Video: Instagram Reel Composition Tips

Composition works differently in Instagram Reels. So what should you adjust for? I'm going to show you in this video.
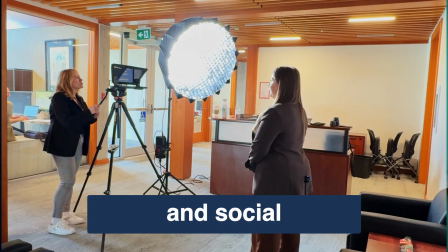5s
Hi, I'm Wonderful Ida, a content creator and social media marketer for impact-driven organizations. If you want to learn how to work with me, please visit my website, wonderfulida.ca.
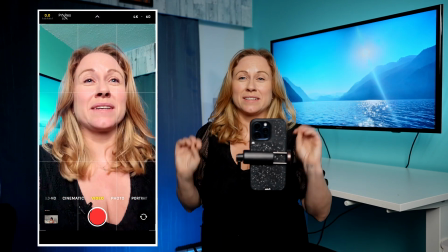16s
When it comes to composition, there's a few things you want to consider. First of all, where you're positioned in the frame.
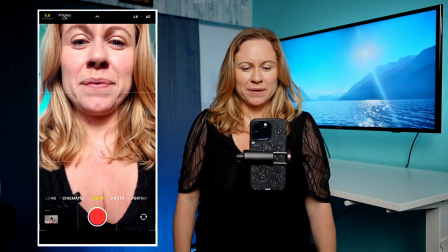24s
So if you are too high up, it might cut off this part of your head,
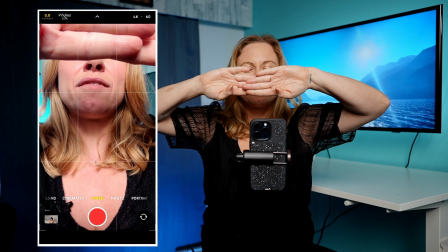30s
so it would just be to there, and the rest would be cut off when you view it just in your feed versus viewing it in Reels.
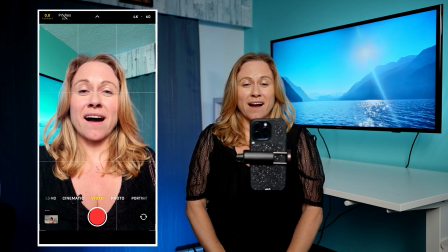38s
You want to try to align yourself so that your eyes are no higher than on the line. So you can see on the grid, my eyes are right on the grid, so this would be a great place to position myself.
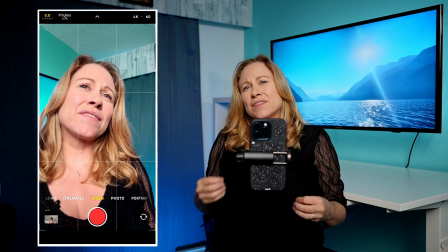51s
This would be good if I'm doing a talking head. And what you also have to consider is, are you going to add text to this?
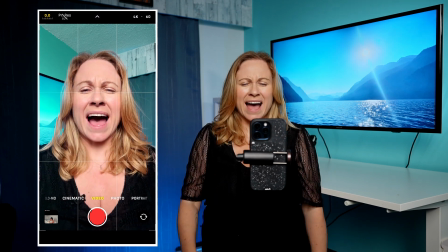59s
So if I'm doing a talking head here, I still have room to add text.
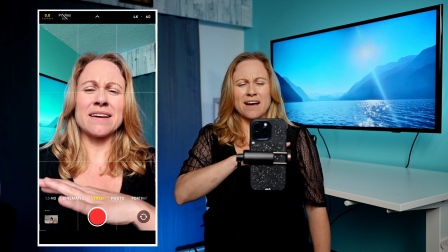63s
However, if I add text right here, it's gonna get all messed up with all this extra information that it adds to Instagram.
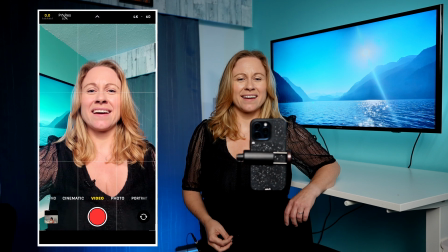72s
So I suggest stepping back. If you step back, have your eyes a little higher, then you have more room up here.
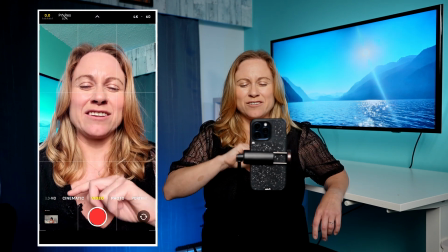80s
See, versus being closer, you have less room between your chin and where the info on Instagram is going to appear. So by stepping back,
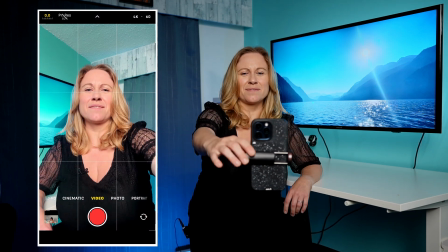89s
you can lift yourself up that way, or just let's rotate my camera.
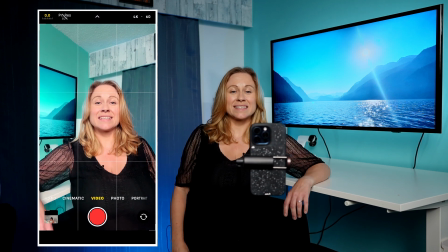93s
So by stepping back, I'm instantly giving myself more room to add text.
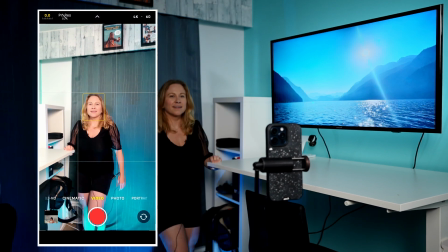98s
So the more you move back, the more room you have for your text.
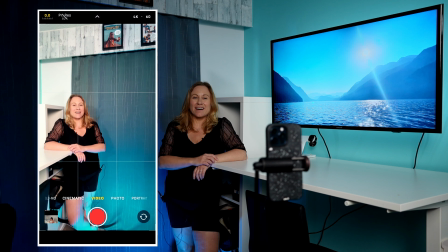104s
So you can see, if I am further back like this, I probably want to tilt this down a little bit so that I can still have my eyes lined up with this line here. But it gives me this flexibility to add text here.
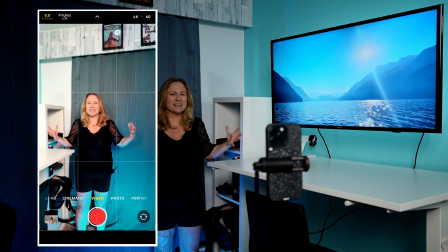120s
I wouldn't want to stand in the middle, because if I stand in the middle and I'm talking and I'm doing whatever, text is not going to be able to be anywhere around here.
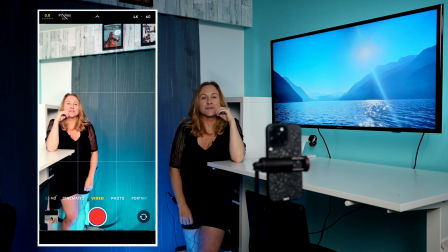129s
If I want to add text, I'm just going to go to one side or the other side.
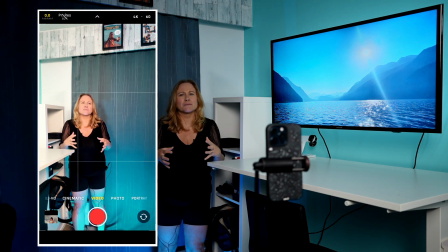134s
And honestly, when you're trying to put together something and you have text, I would strongly suggest,
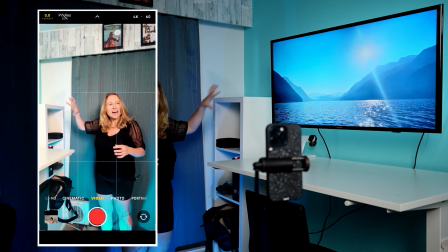141s
rather than keeping the messier part of your shot empty, keep the cleaner part of your shot empty,
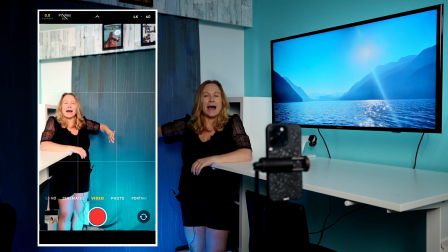150s
because if it's like a cleaner background, your text is more likely to stand out.
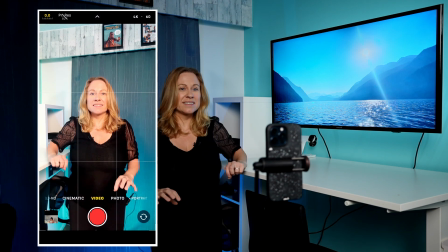155s
However, if you're not going to add any text, staying in the middle, lower here, that is ideal.
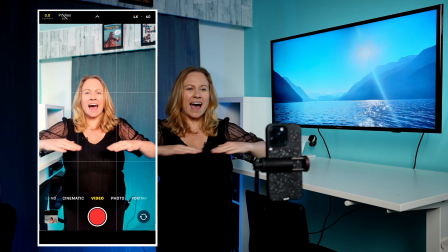162s
You could still add some captions below.
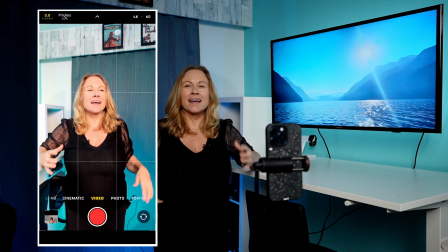166s
You could go a little bit lower and add some captions above, but it gives you flexibility, and you can still talk to the camera.
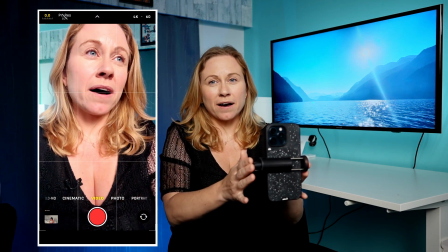173s
The key for doing something like this is getting yourself a tripod that you can stand easily, that's at least high level.
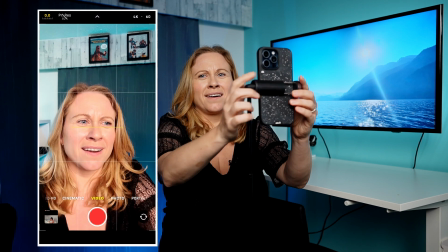181s
This one goes up a little bit more, just slightly above my eyes, and I can talk nicely to it.
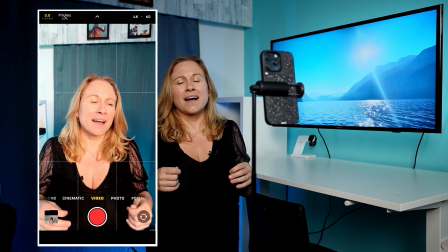188s
I can tilt down, and I have a nice shot here where I can feel confident delivering my message talking to camera.
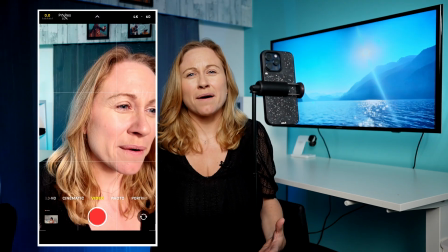195s
So really consider, are you going to use text? If you are, make room in your shot for that text,
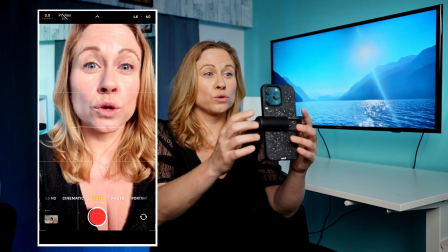202s
and try to avoid getting too close to the camera, having your face way too high up.
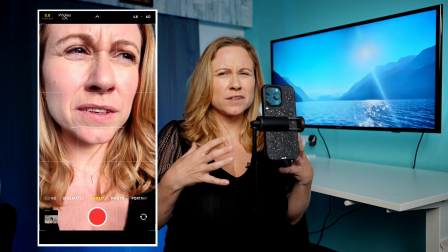208s
This is like a really personal feel, but it's sometimes just too much.
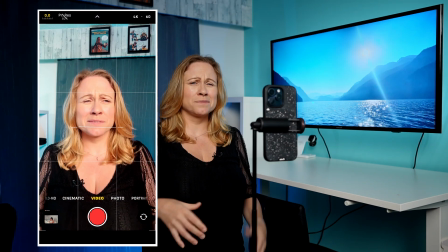213s
Backing it up a little bit allows the viewer to have some breathing room when they're talking to you, so they're not just in your face like this.
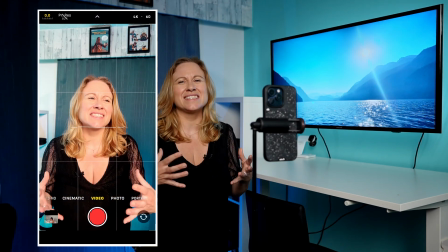221s
They're as you would see them in real life talking to you. If you have any real questions you want me to answer, please leave them in the comments so I can answer them in a future video. Till next time, peace!